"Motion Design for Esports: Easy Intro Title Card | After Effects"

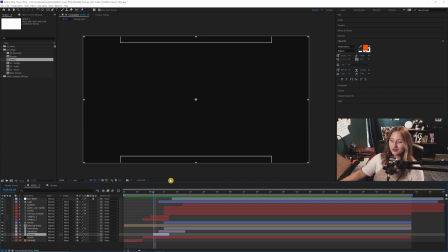Any sequence that makes it look like it's in motion, which is pretty cool. Then the next part is this viewfinder graphic. Again, the same kind of thing. It's just a PNG. You can make this an illustrator. Then I also have the logo up here.
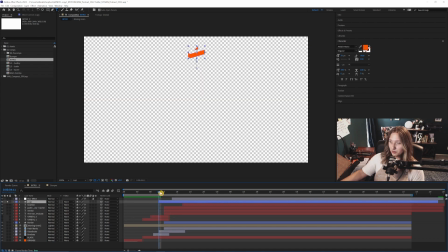And if we solo out just the logo, you can kind of see it actually animates in as well. So I have that coming down with an easy ease. If I press U to see all the keyframes, the position starts up there, goes there, stays there for a while, and then it goes down a little bit more, I guess.
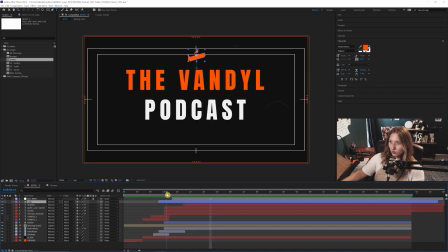So nothing crazy, nothing revolutionary. So then we see a couple more graphics kind of come in. If I take away the logo, also take away this adjustment layer on top, and I'll actually take away the text bit too, just to see the pure graphics part.
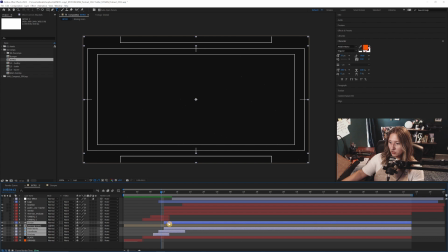So really, it's just these three layers right here, and I guess this border part two, that is just quickly coming in, gives that illusion of motion, the brackets there, a viewfinder, and then this kind a saw toothy type of order here.
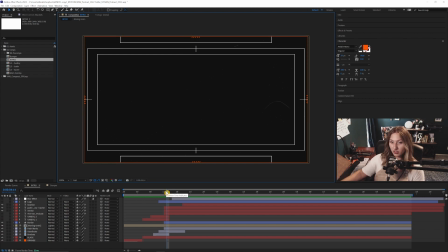I put that in orange just to kind of give a little more balance with the black white and orange. Have some accent of orange there for our brand color. So then if I bring in the text again that text just kind of comes in and out and then we see the Vandal Podcast
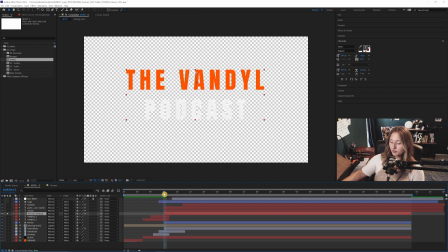and again this just kind of pops in. I'll solo this out. I'll actually change the composition settings just so you can see the the background.
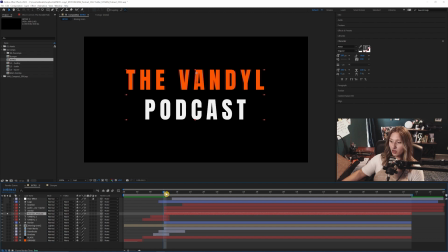So the Vandal Podcast text just pops on but I think there's a little animation to that too. If I press U to see the keyframes,
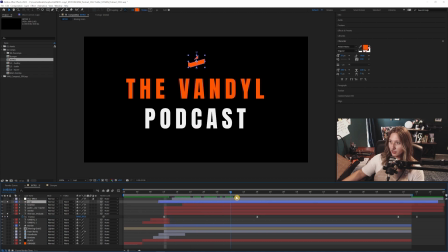similar motion with the logo where it all just kind of eases down like that, stays on screen for a bit.
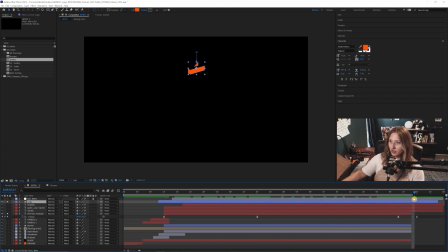There's some keyframe offsetting here just for some visual interest,
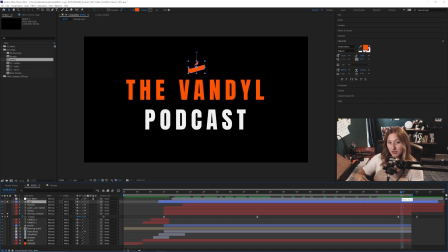not everything being so synonymous with each other, just to kind of mix it up a little bit. That Vandal logo moves down first and then Vandal podcasts and then it just cuts off screen.
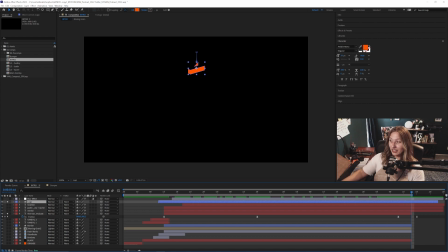There's no fading out, there's no like wiping it off the screen or anything. It just cuts in and out with a little bit of position keyframes.
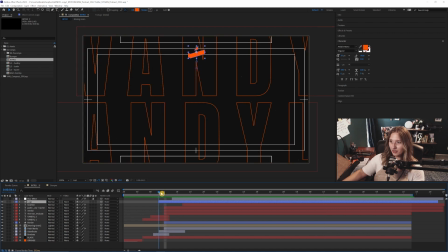So this looks like a lot right here. But I think that's kind of the thing is to kind of introduce all these individual elements at first,
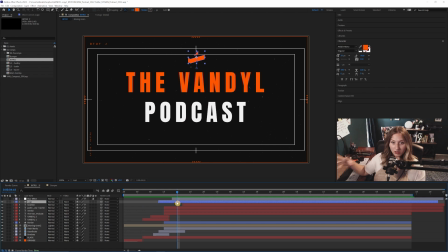have it all on screen, and then kind of pull those initial elements away again. So then for some tertiary kind of graphic elements that kind of act as some like texture, I added in some really small text on the sides here that are kind of acting like easter eggs so I actually have Vandal,
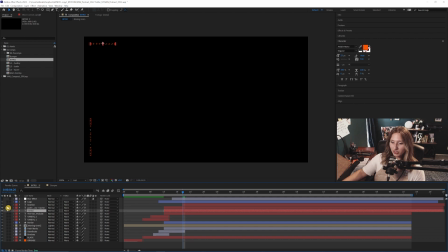Justin, Xavier and I's name on here the founding members of Vandal and then the location both locations of Vandal kind of acting as like tertiary elements here on the on the edges and I actually added some I added a text effect to these I think it was the type typewriter or no,
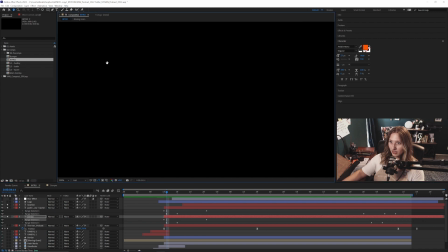it was the range selector that kind of acts as like almost like a tech military code kind of vibe where,
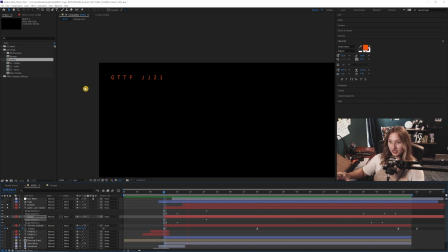where the letters kind of like jumble before it actually gets to the proper like word that it needs to be. So if I look at, um, the word vandal here, oh, I just realized I'm, I messed up here. This isn't supposed to be called vandal. This is established. My bad. Name your layers and name them properly.
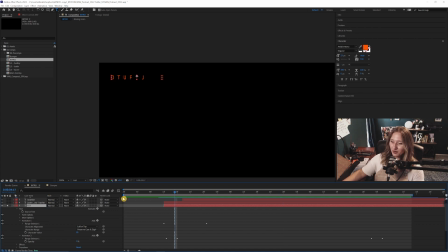Learn from my mistakes. Okay. So with the established up here in the top corner.
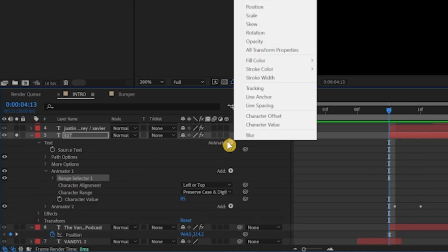When you have a text layer, you should be able to go to text and then animate here, and it should be a character value that you manipulate.
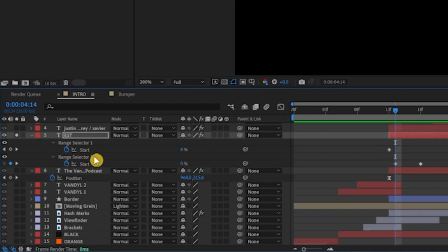And then from there, it's just these variables, the range selector.